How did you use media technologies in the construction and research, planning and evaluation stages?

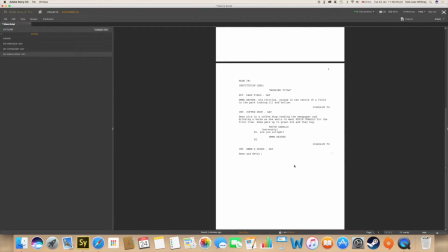It also included all of the shortcuts so that the screenplay was quick to produce and followed the industry standards.
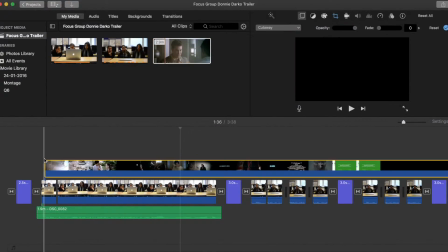When conducting primary research, I filmed a focus group and a vox pop, which I edited in iMovie and uploaded it straight to YouTube through the program.
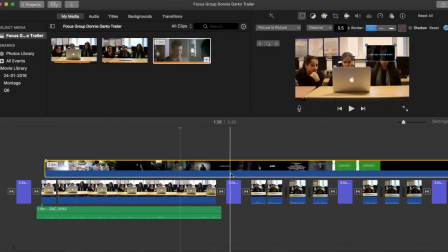iMovie was an easy media technology to use, as the interface is user-friendly and I had no problems navigating around the software. iMovie is a program pre-installed with my Apple MacBook, which is very useful when I had to import files from other programs, as it did not need constant permissions to access files from external devices.
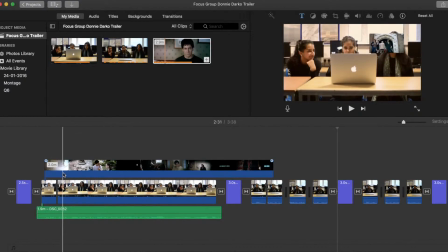I felt that iMovie was the right technology to use, as it allowed me to edit easily all of the footage using shortcuts and worked well with other applications.
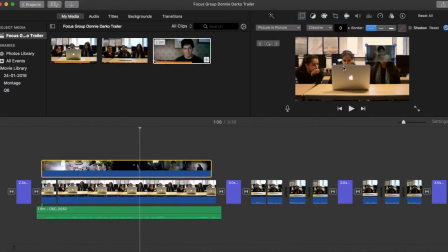I also appreciated the feature where I could instantly share my results to YouTube and leave the application running in the background whilst it uploads.
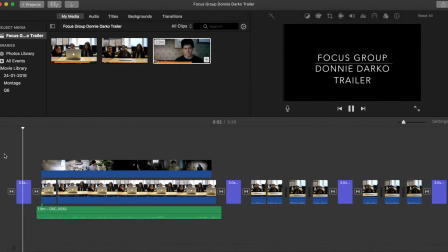Unlike other applications which are heavy duty, multitasking on iMovie was incredibly easy.
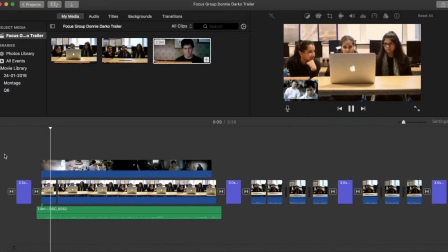Whilst editing the primary research in iMovie, it gave me an opportunity to adjust to the software and viewing screen that I would later use in the construction stage.
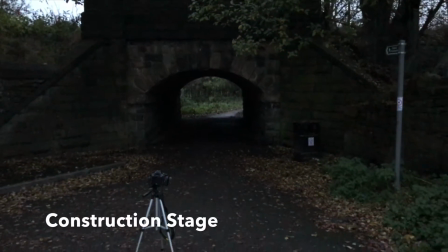In the construction stage, I used an array of media technologies to construct my products.
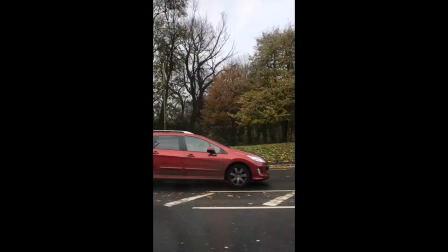I filmed all of my footage using a Nikon 3200 camera and attached a macro lens when shooting close-ups with a Vivitar lens.
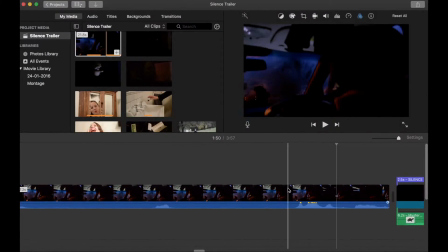I used Apple's iMovie to edit all of the footage for the trailer, adding transitions and cutting down scenes in post-production.
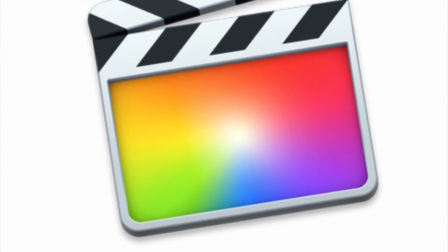At this stage, I experimented with other video editing software, including Final Cut and Adobe Premiere Pro.
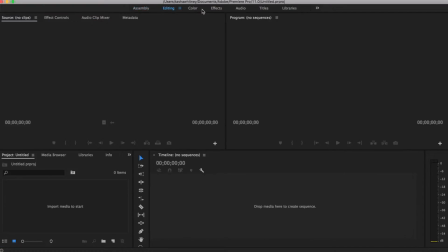However, I found that using Premiere was very difficult, as a lot of the effects and transitions were hard to locate without referring to tutorials constantly. Another issue I had using Premiere was that to include captions to get similar effects as I did in iMovie,
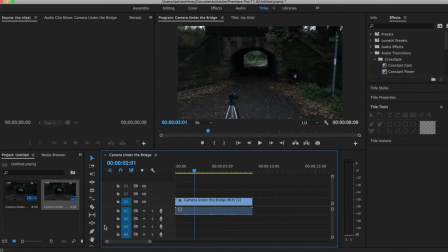in Premiere I would have to use Adobe Bridge and import caption cards I made in Adobe After Effects.
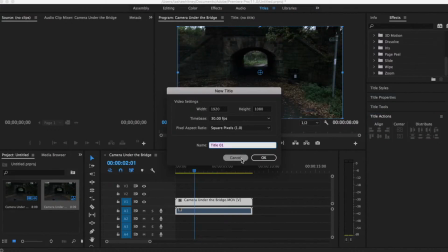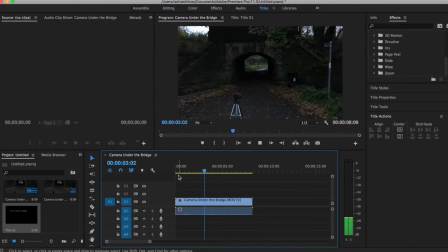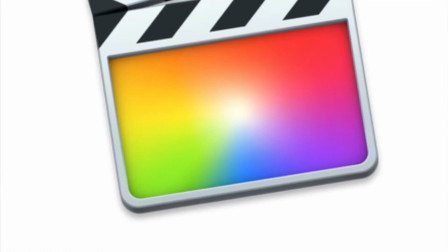Final Cut was easier to operate than Premiere, however I felt iMovie was a more suitable program for me to use,
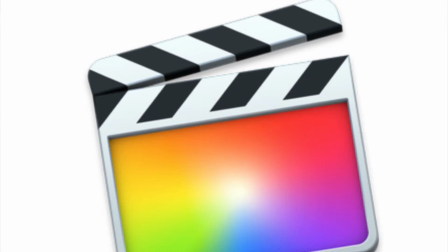as it was the easier application to import all the files and have a visual reference of each one in separate panels for audio,
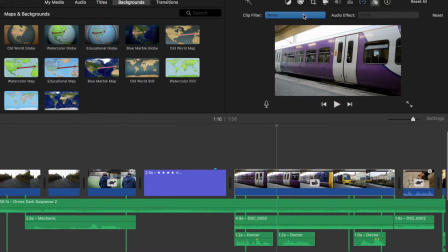transitions and video. When editing, I added filters including a day to night, which added a purple hint to certain scenes.
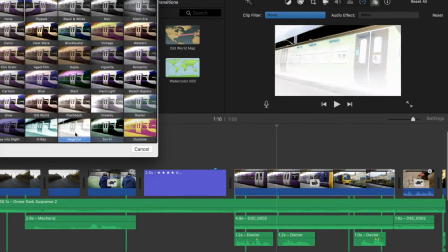I also manipulated the images by adding a blue colour wash by using the blue filter.
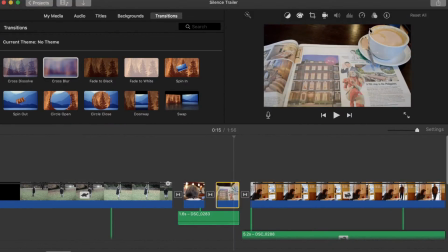In the exposition sequences, I used warmer filters, increasing the orange hues to reveal to the audience what had happened before.
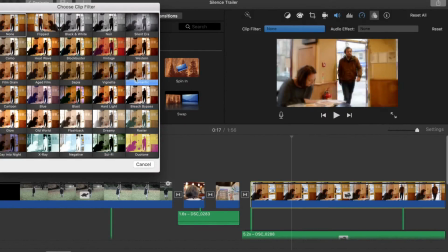I also used a white vignette effect in the point of view shots to create a dreamlike atmosphere in iMovie.
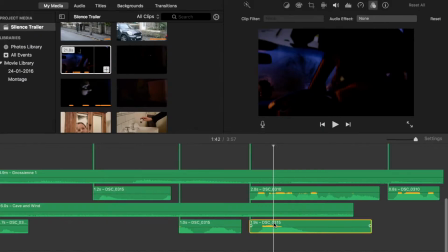I manipulated audio to create muffled sound effects during the car scene and split audio sections up to lower the soundtrack during the dialogue or narration sequences.
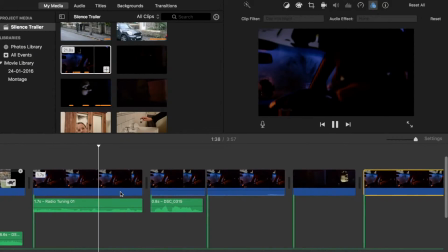This is similar to how I copied the train audio and repeated it later on to build tension.
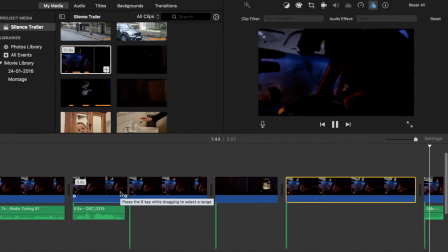I added stings into my trailer by importing audio files from the internet and used pre-existing ominous sound files from the iMovie library.
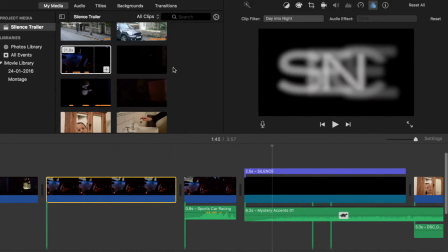I included these harsh, non-diegetic sound effects to build tension within the trailer.
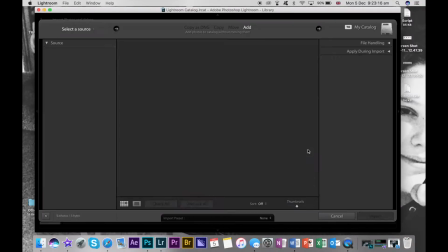In order to create the hyperlapses, I used Adobe Lightroom to import the series of images together and edit the images as a collection.
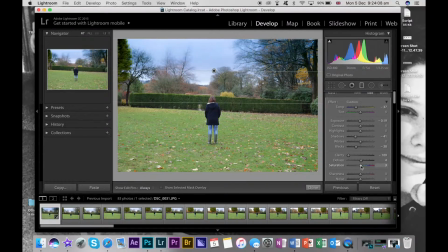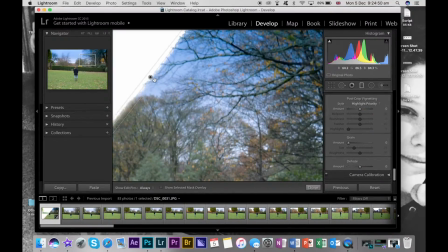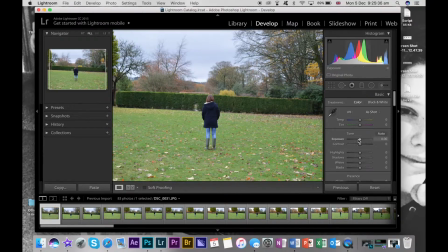I added a vignette effect, adding film grain and using colour wash to connote the psychological thriller genre.
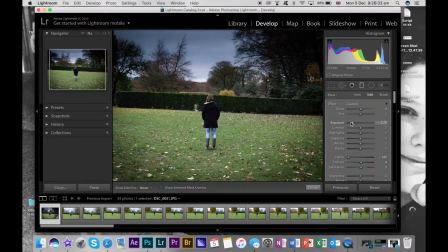I also used a spot removal tool to remove any imperfections in the background to not distract the audience's attention from the protagonist in the frame.